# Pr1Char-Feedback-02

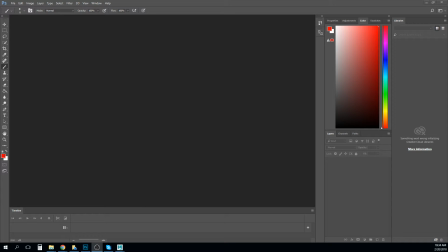(0:00)
Okay, so back to looking at these videos. So this is video 2, and we're going to start with JD. You have two different versions in here. I'm going to use the camera you have just so we can see it.
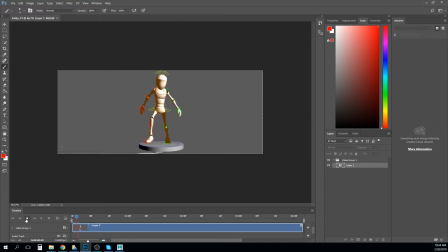(0:13)
So let's see how this even plays in here. It's not bad, actually. So the first thing I'd tell you is, like, just really for presentation purposes, like, hide all of these controls.
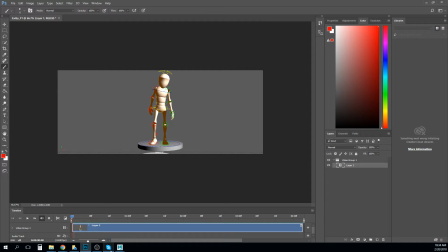(0:29)
The easiest way to do that in Maya is just to go to
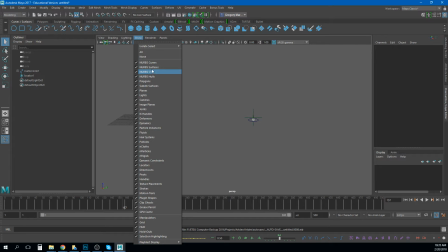(0:35)
show and just uncheck NURBS curves right there.
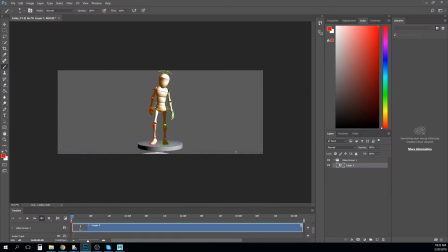(0:40)
And that's just going to hide all of that stuff, and we can focus on the animation, because that stuff can get kind of distracting.
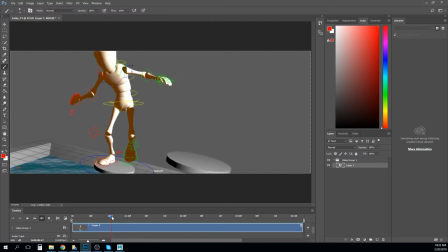(0:48)
Your camera motion is interesting. I like what you're doing with it.
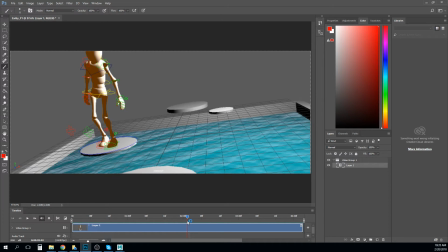(0:53)
It gets a little wonky and, like, starts to trim the character's head off there a little bit at times.
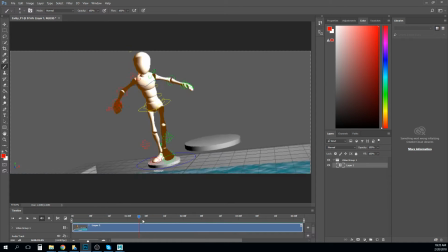(1:01)
So you kind of have to be careful with that. Not get too crazy with it to where it distracts you from the actual animation. So by being able to see the controls, it does tell me a little bit about how you did it.
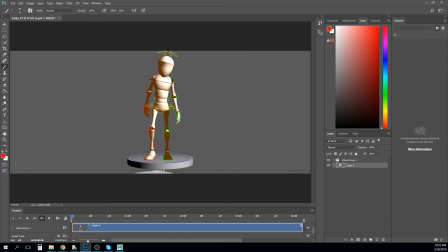(1:18)
And I think it's really interesting that you're moving this placement control from platform to platform.
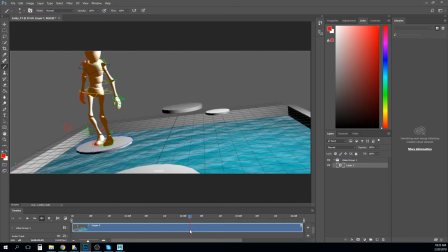(1:24)
I don't know if you're doing constraints for that or if you're just transitioning it and animating it along. I think that that's what you're doing, and in that case, I guess
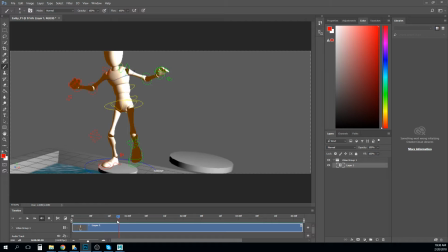(1:38)
it's actually kind of working, because you're not moving it all the time. You're just moving it at the time of the jump. But, like, right here, you see how your character's rear foot slides backwards. I think that's where you have to be careful with that.
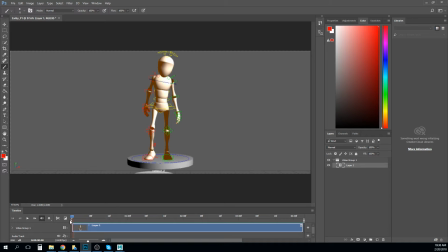(1:54)
Is, like, you need to keep that in place so we can keep our character's foot in place to make it feel like he's pushing off the ground there, right? But right now it feels like it slides backwards before he lands here.
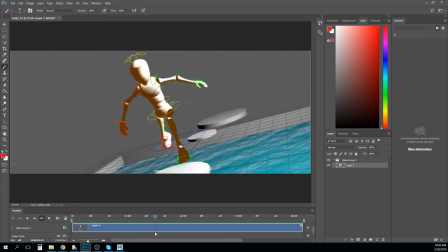(2:08)
I think that you're needing some more up in here. Like, this is the jump pose, and, like, he doesn't really go up very much. He just kind of goes across. I don't know that I would use this control to move him up.
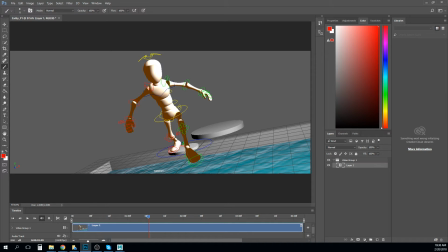(2:24)
I would probably use the hip control and the 2 feet controls. But I think that's what I would do to push him. Like, you get this squat down here,
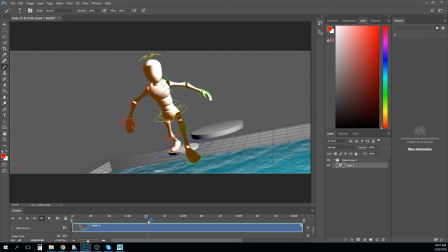(2:41)
and then it's like he just kind of drifts from here to here, and it really needs to be a hop, right? So he almost needs to squat down here and then push himself up into the air really quickly.
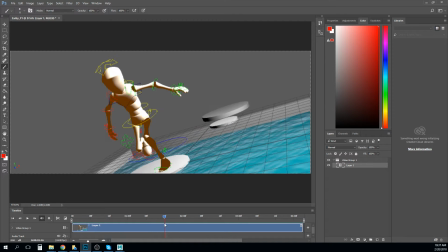(2:52)
So he's up in the air for a little bit, and then he lands here. And you got the landing pose.
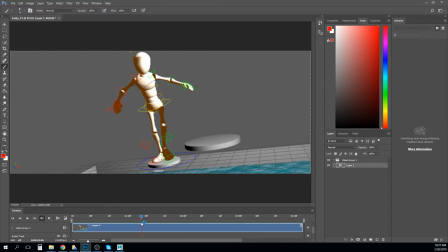(2:57)
Is you don't really have the push off and the jump up in the air through here.
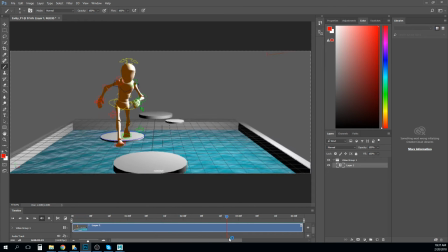(3:02)
He just kind of slides across. And then on this one, he just kind of slides across too. So you need a little bit of a hop there. And I like that you... I like that this last one doesn't feel like a big jump. It's almost more like he's doing like a step.
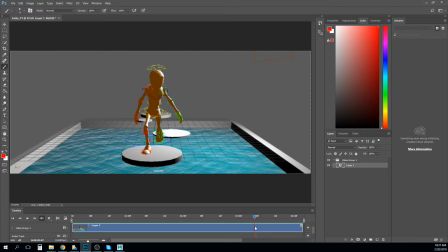(3:19)
But he still needs a little bit of a pop right there, just to, like, sort of pop himself up in the air. Just a touch, like a hop more than a jump. Right? So I think you got some cool stuff going on here.
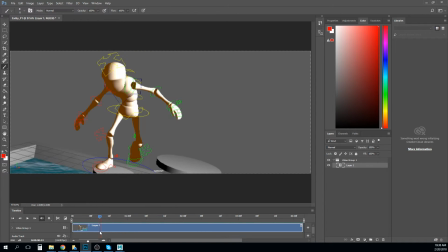(3:34)
Again, play with the camera. I think you also, like, you get some good poses. Like, actually, these are really pretty strong poses for the most part. And I like this, like that he does this, right?
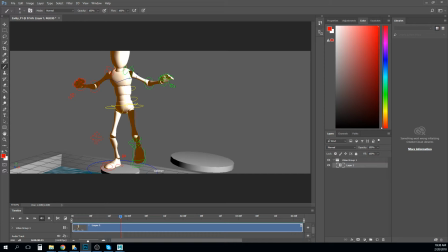(3:47)
But I think that's where it starts to fall apart a little bit, because you don't have that overlapping action in it, right? You have your Maya file in here, and so what I might do is really quickly just throw this
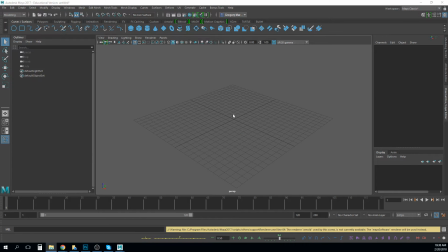(4:02)
into the Maya file and see if I can open it. This is 2017.
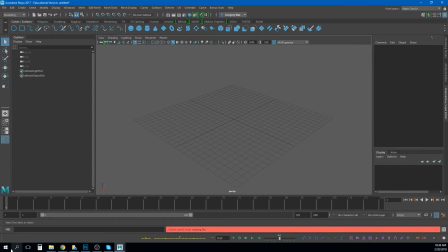(4:09)
Sorry, of course. Let me try opening it up in Maya 2018.
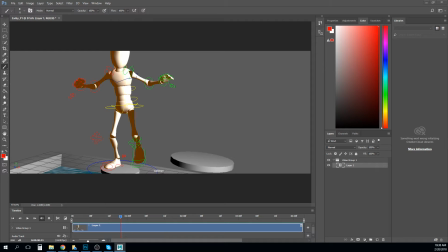(4:22)
Okay, just give me a second here.
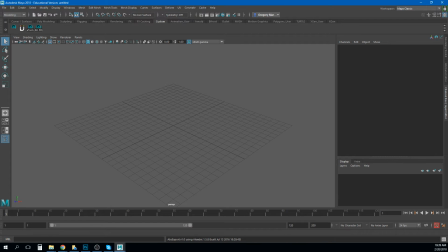(4:34)
Okay. Here we go. So,
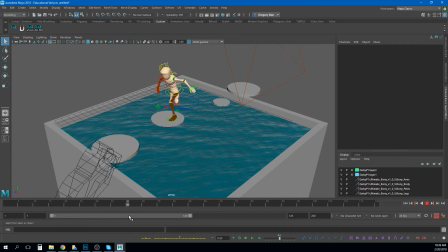yeah, so I think right here we could do it. You could push him you could push him down right here,
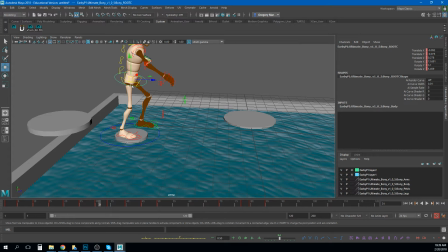(5:03)
right, where he goes down, and then that way you could push him up through this section in the middle.
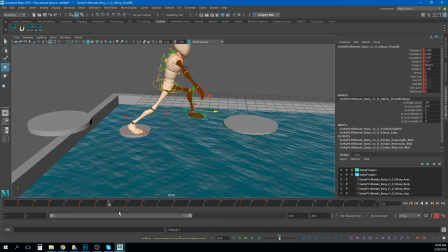(5:16)
I think that foot's going a little too far forward, but then right through here, just push him up in the air a little bit. Right.
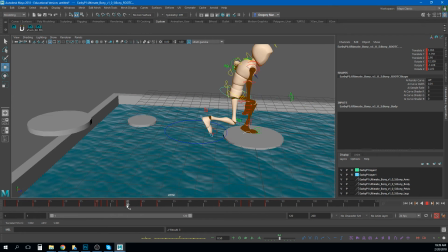(5:30)
So just by doing that, you get a little bit more of a jump, and then you can get a contact right through here.
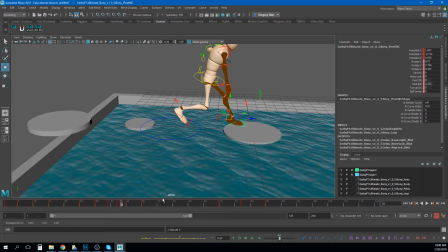(5:38)
That foot's out there almost ready to touch the ground, and then he sinks into it, right? And so you can see sort of the difference in that now, the way he like kind of hops across now.
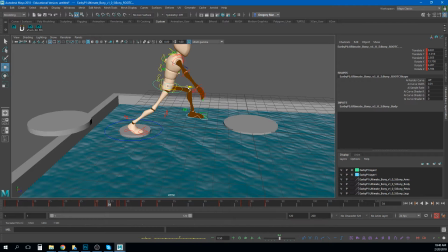(5:56)
I personally think he's going too far forward too early though. And then maybe up here. That makes more sense. So just by doing that, now I feel like he kind of does a little hop there.
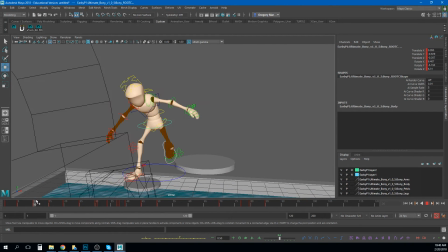(6:13)
Now, one of the things I was saying earlier, though, is when he gets here, I like that he does this, but then he leans back,
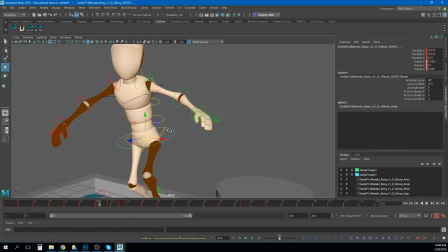(6:20)
and he does all this, like, bobbly, like, chest stuff here,
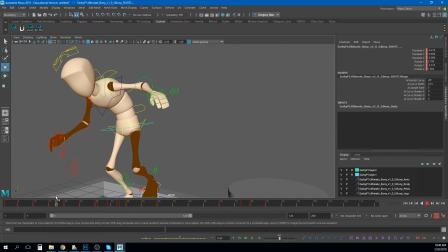(6:25)
right, where his chest is swinging around. I think you need to make it feel like the arms are reacting to it, right?
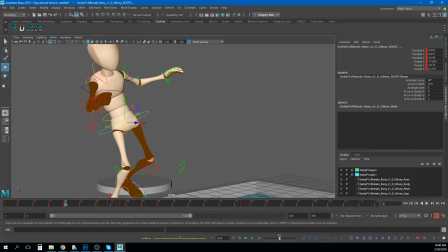(6:31)
So when he goes from here to here, right, think about what the arms would do in between there, right? So 15 to 20, it's kind of like the arm just kind of blends straight up. So if we were to do another in-between pose here,
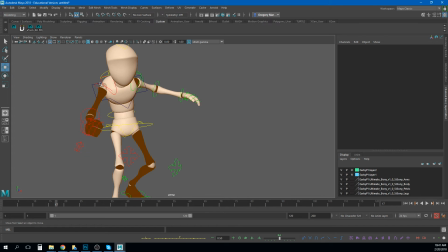(6:48)
we'll go ahead and just we'll leave the rest of the pose the way it is, but just drag the arms, very similar to how we did with like the pendulum,
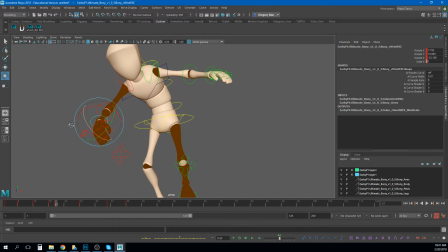(6:57)
right? Just drag the arms behind here. Right.
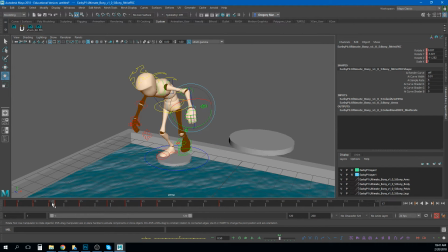(7:08)
Then what we're going to get is this feeling that the arms sort of drag. And then once they get up to here, you can even have them overshoot like this.
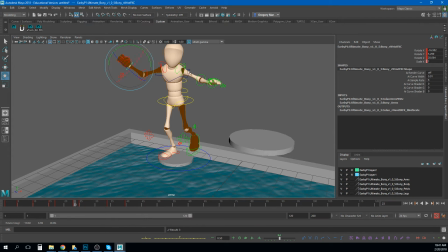Right. And so hopefully what that'll look like now is that those arms are a little bit looser.
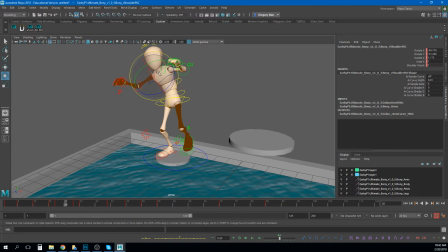(7:39)
And so maybe even through here I still need some more of that drag. So like a little bit like that. So I'm just trying to build some of this into it so we get that looseness in the way the character's moving.
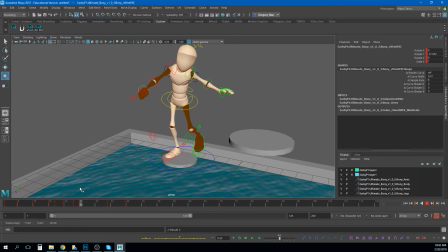(7:54)
Right. So now I think he goes to this pose a little fast now, and that's my fault for messing with it a little bit. But I think we can, we can still sort of play around with it and get something that looks pretty good, right?
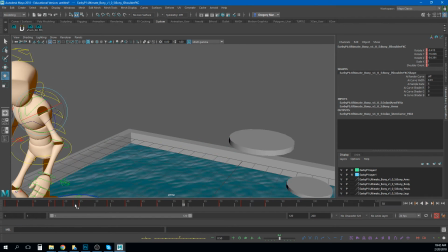(8:12)
So now you'll see his arms just feel a little looser in that section, right?